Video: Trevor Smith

Hey, I'm Derek Beck and we're in Texas because this lesson is big and we need a lot of space.
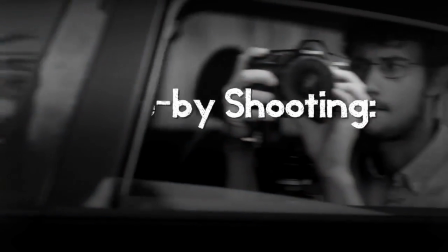Joining me today are amateur filmmakers and professional Texans, Nico Nico Films. Hi. To help bring a lesson about using the most amazing piece of film equipment that you may have never thought to use despite interacting with it on a daily basis, a car.
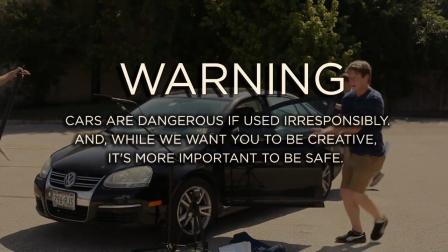A car can supply that extra professional look without costing any extra dollars. In fact, we're using one right now.
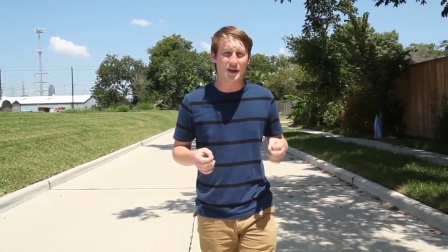By shooting out of the back of the trunk and moving slowly, we can achieve a smooth tracking shot without setting up any extra dolly tracks or renting expensive equipment.
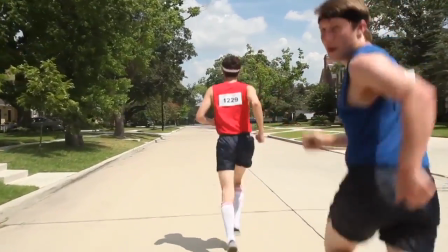And if you stick your camera out the window, you can get a fast-paced chasing shot.
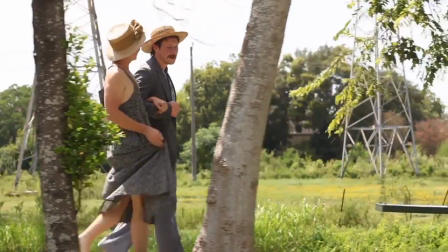And I do say, dolly, you look the absolute vision of beauty when you've filmed at an angle for a side dolly shot.
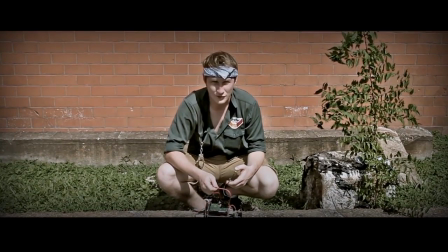And remember, nothing adds drama like a slow push.
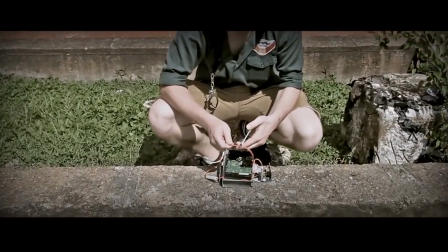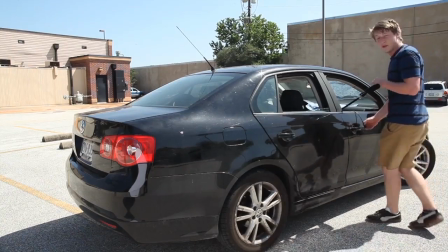Audio can get tricky when your dolly has a gigantic roaring engine, so we suggest either overdubbing the dialogue or putting the car neutral, shutting off the engine, and pushing. Once you've mastered using your car as a dolly, there's no limit to the creative ways that you can employ it.
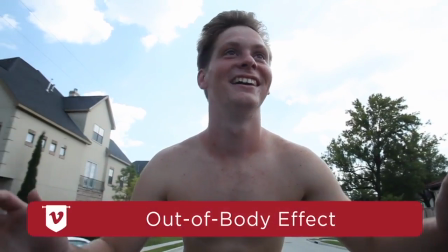It's far too dangerous to try while moving, but for static shots, a car can make a great elevated platform.
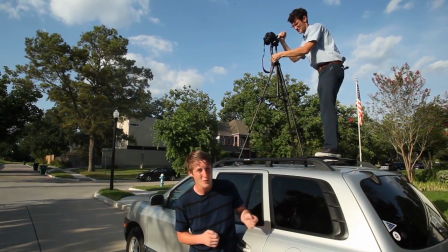If the roof is sturdy enough, it can add yards of height to any bird's eye view. To the next scene!
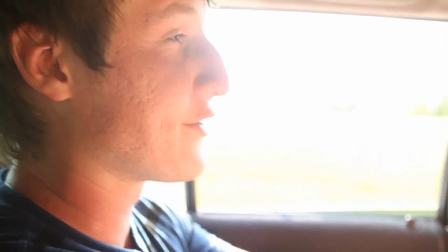Now that you've seen how to use your car as film equipment, it's time to use it in some practical effects. Say you've got a scene where the driver has a lot of lines to recite.
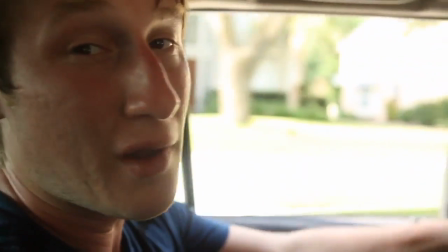Well, that can get dangerous to do for real. So what do you do if you don't have a green screen available? You fake it, of course.
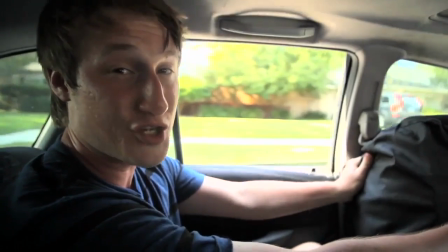It's all about the framing. Keep the hands out of the shot, and the back seat is as good as the front.
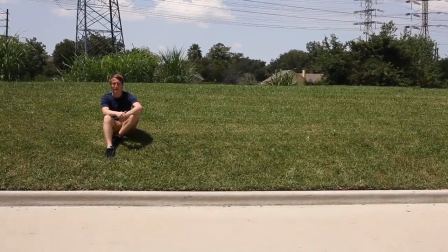Ah, here comes Harrison now with our next trick, although you've seen it before.
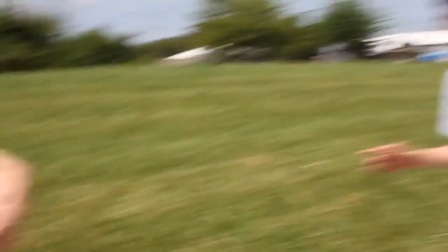Alright, I'm here. Why'd you need me to ditch my car? So we can show him how to fake it. Fake it, yes.
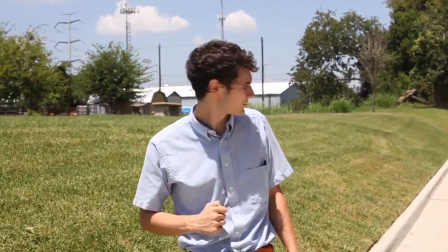That would have been smart.
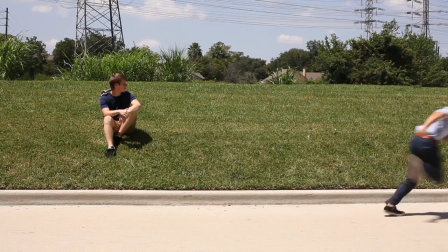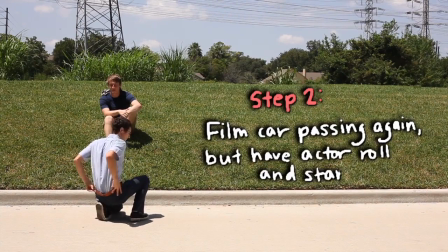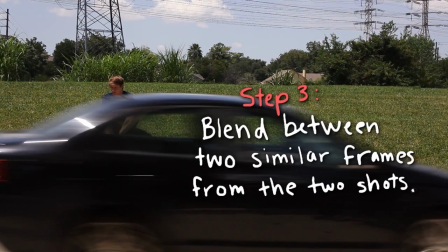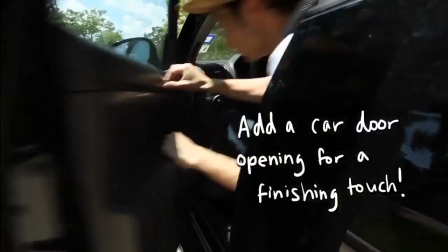Thanks for watchin' you guys.
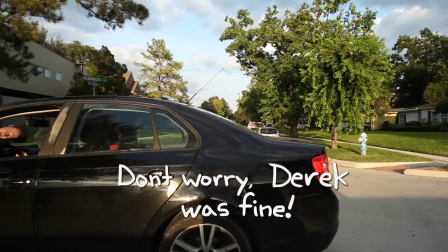And action!
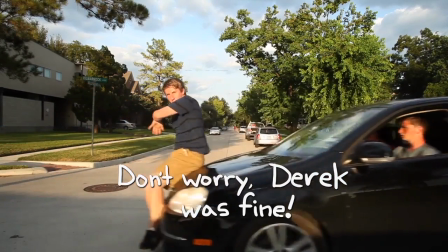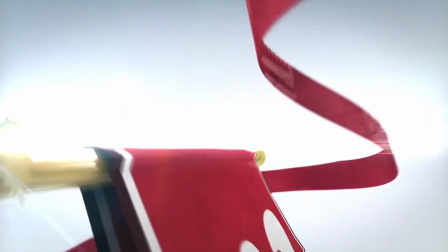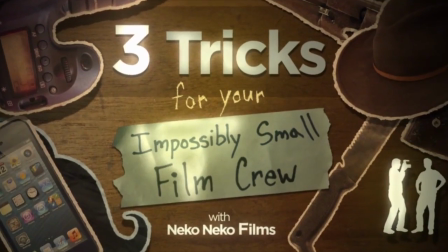Our first trick is called the swipe cut. You may already know it as the movie magic effect that's used to fake dangerous actions such as throwing a knife.
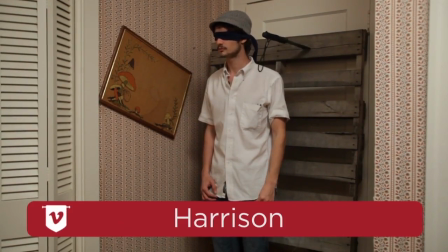Wait, what are we doing?
The concept is simple.
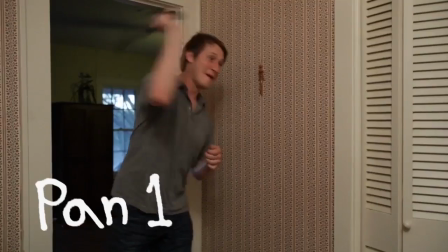You film two separate takes of the same scene, then cut in the middle of the pan and splice them together. This is a great simple effect, but on a two person film set it takes on a whole new purpose as a way to have dynamic shots that also include both actors. To see how that works, let's head outside.